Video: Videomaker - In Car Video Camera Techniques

Hi, I'm Jennifer O'Rourke. In today's tips and tricks, we're going to show you how to shoot from a moving vehicle.
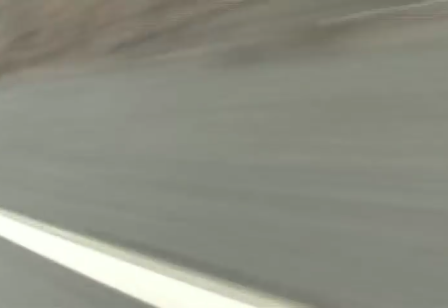24s
Depending on the vehicle at your disposal, and whether you're working solo or have a driver, there are different ways to achieve your shot.
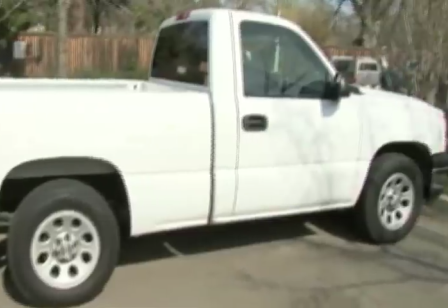32s
Let's talk about the type of vehicles first. The typical transport you'd most likely use would be the family car or truck.
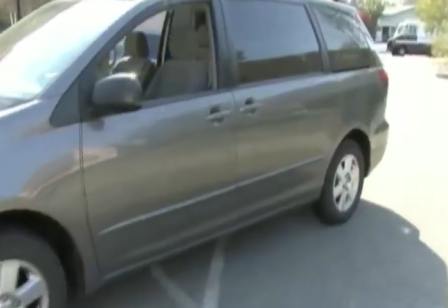38s
Larger vehicles like vans, SUVs,
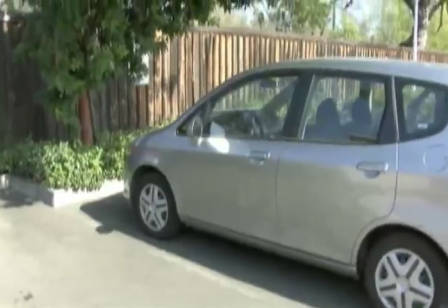42s
and luxury trucks or luxury cars usually have better shock absorption than compact cars or some sports cars.
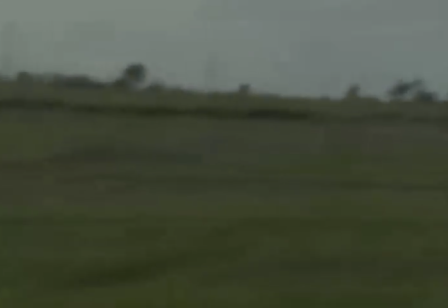50s
The props and gear you need to shoot might include newspaper, rubbing alcohol,
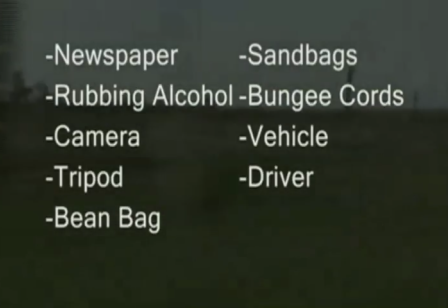55s
camera, tripod, bean bag, sandbags, bungee cords, a vehicle, and a driver.
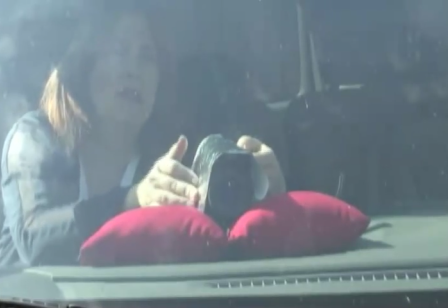64s
There are three different ways you might position your camera. shooting through a windshield, an open window or door,
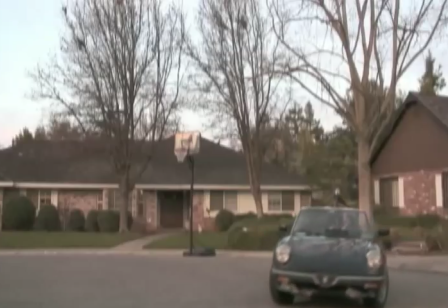71s
or au natural, from a convertible sunroof or the back of a truck.
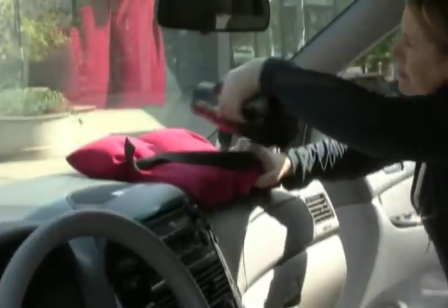77s
Shooting through a windshield is the easiest to set up, but usually not the most effective, as you need to constantly watch for dirt, bugs, and sunspots on the window.
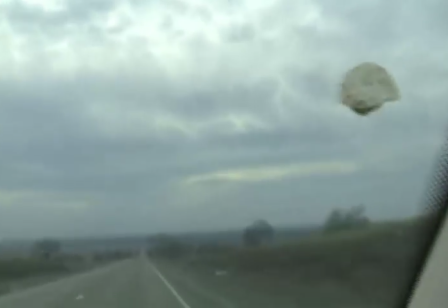86s
Sometimes a scene calls for a point of view, or POV, that really is shot through a windshield, or a straight driving shot.
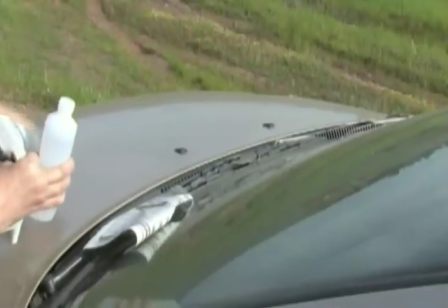93s
So here's a tip. After you've cleaned the window, clean the window again using rubbing alcohol, not window cleaner,
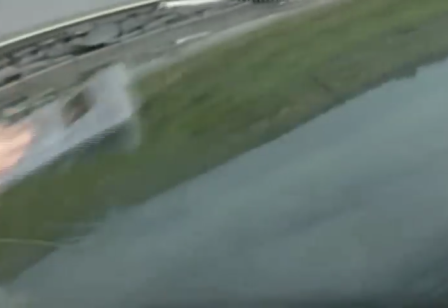99s
as it is less streaky, and use newspaper instead of a towel to wipe it down.
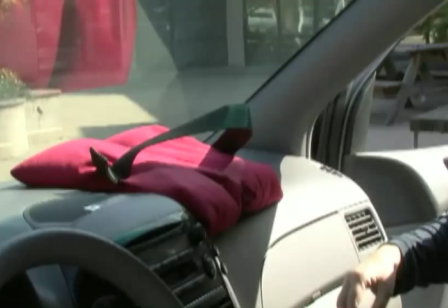104s
A small bean bag on the dashboard will help support the camera and lessen some of the bumps.
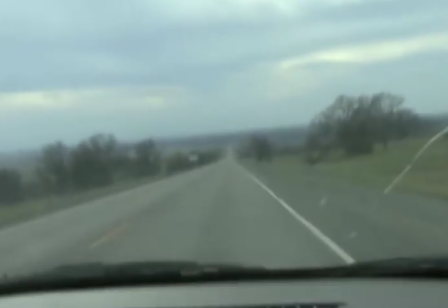109s
If your POV is supposed to simulate a through a windshield shot, try to include portions of the window's edge in a shot or two for reference.
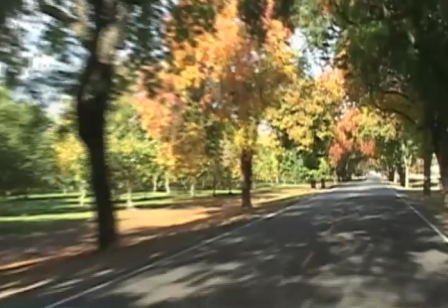117s
When shooting through an open side window, shooting at about the 2 clock position. Then you see your subject or scenery as it approaches and your audience is happy.
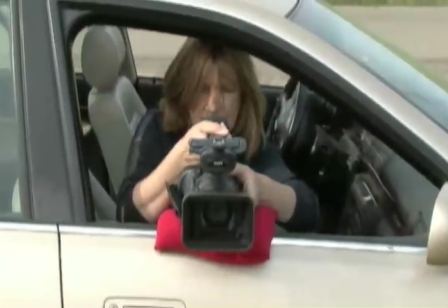126s
However, breaking the rules, if you're looking for a good road trip type blur, shoot a straight angle right at an orchard or cornfield. Although I've done a lot of shooting using Black Beauty here, my favorite vehicle to shoot from is the old fashioned family van.
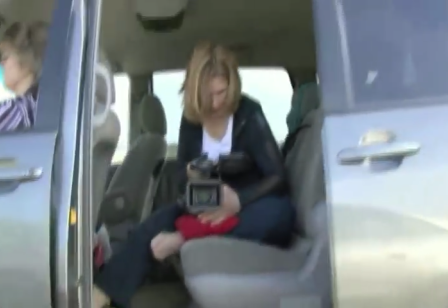143s
A uniquely cool feature in a van is the sliding door. An open door gives you so much more options to frame your shot than an open window.
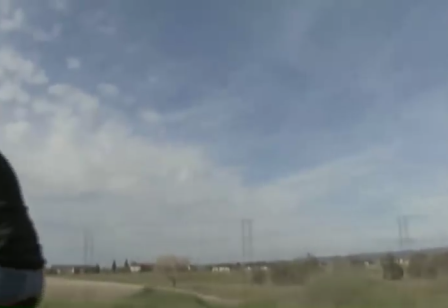150s
You have a wide open pallet to follow a subject that is on a bike, another vehicle, or walking.
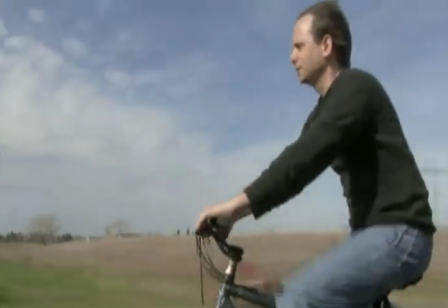156s
One technique you see a lot will have the shot approach the subject from behind, pace him for a while, then pass him up, allowing a natural transition to take another angle.
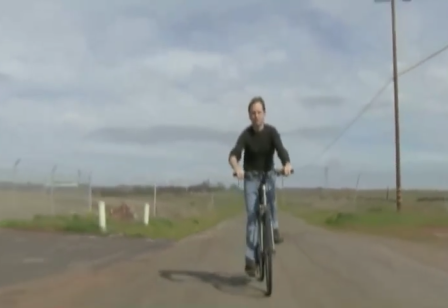166s
That other shot might be from in front of the subject as he follows the van. If you're shooting handheld,
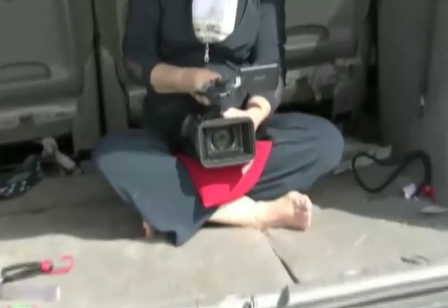171s
sit cross-legged as far back as you can comfortably sit without falling out and cradle the camera in your lap, or a bean bag works as a cushioning agent.
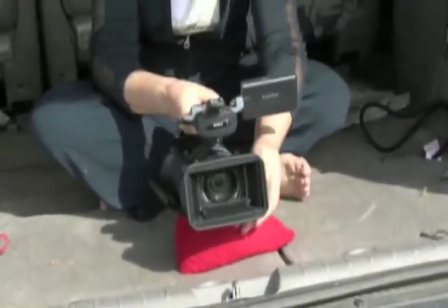179s
Fluff it up so the camera is tilted up a bit to reveal more scenery and less road. If you don't have a driver, you need to find a different approach.
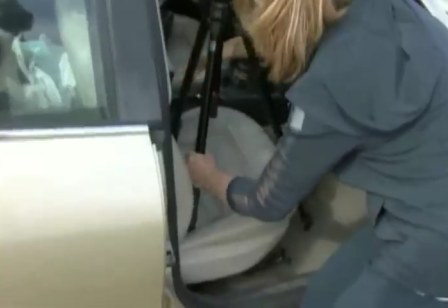187s
Shooting with a tripod can seem cumbersome, but if you're going solo, you need to support that camera somehow.
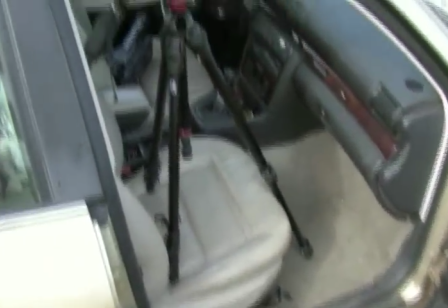193s
This is where creative strapping and setup comes in.
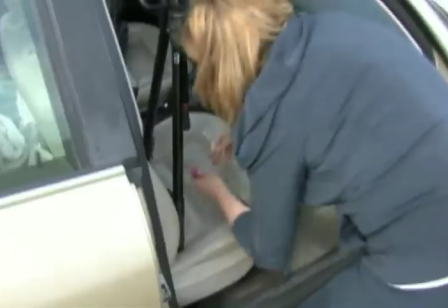196s
When setting up a car seat, before you place the camera on the tripod, set one leg of the tripod on the floorboard and the other the two legs towards the rear of the seat.
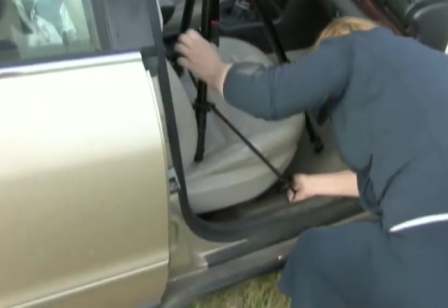204s
Then, stretch the bungee cord around the center spreader if your tripod has one, or around the back two legs, then around the bottom of the seat.
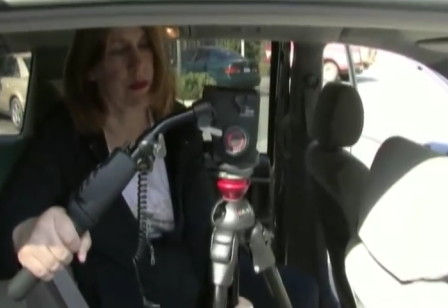212s
Keep the tripod as low as possible, then level your tripod head. It may take some finessing, but it's easier to level the head than trying to level the legs.
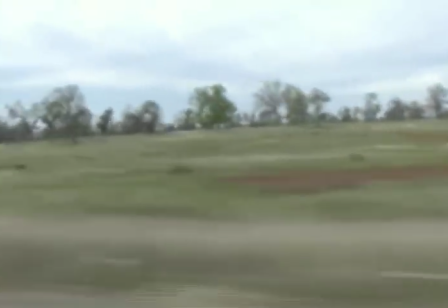221s
Whichever way you set your shot, shoot as wide as you can without getting the edges of windows, doors, or other portions of the vehicle in the shot.
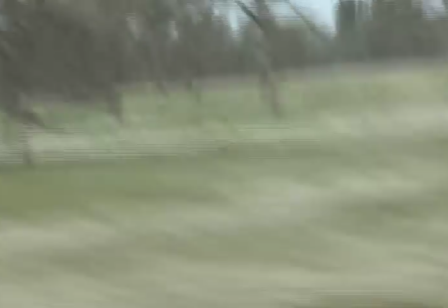227s
Shoot wide. A wider angle will reveal a lot less shake than a zoomed-in shot.
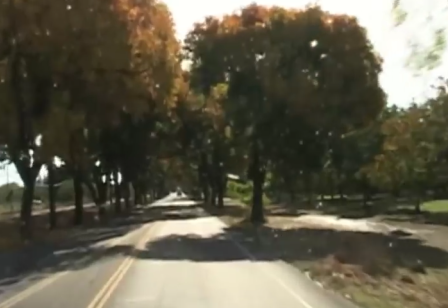234s
Check out the location you're planning to shoot at different times of the day. You might need to travel north to south in the late afternoon and find you're shooting right into the sun.
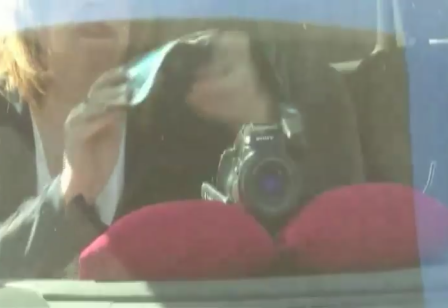242s
A small cover of tin foil over the top of the camera shading the lens will help cut some glare.
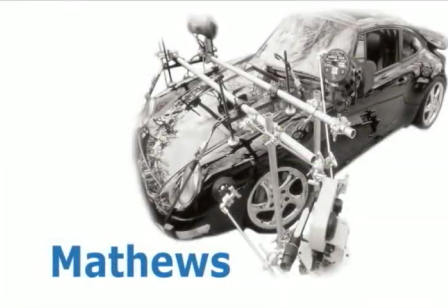248s
If you have the budget, you might look at a camera mount.
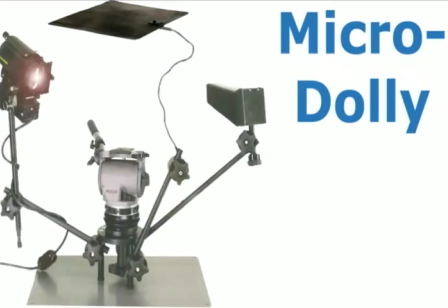252s
There are several types of the market today, from the vise-like mounts used in Hollywood to the Davis and Sanford Steady Stick and Sticky Pod.
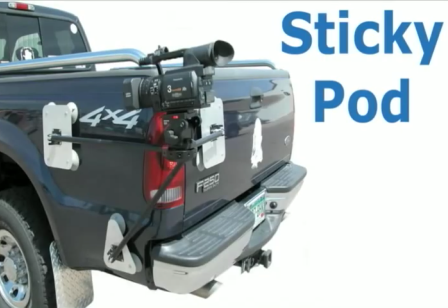259s
We've done a few stories on these devices. You'll find a link at the end of this show. Finally, speed does matter.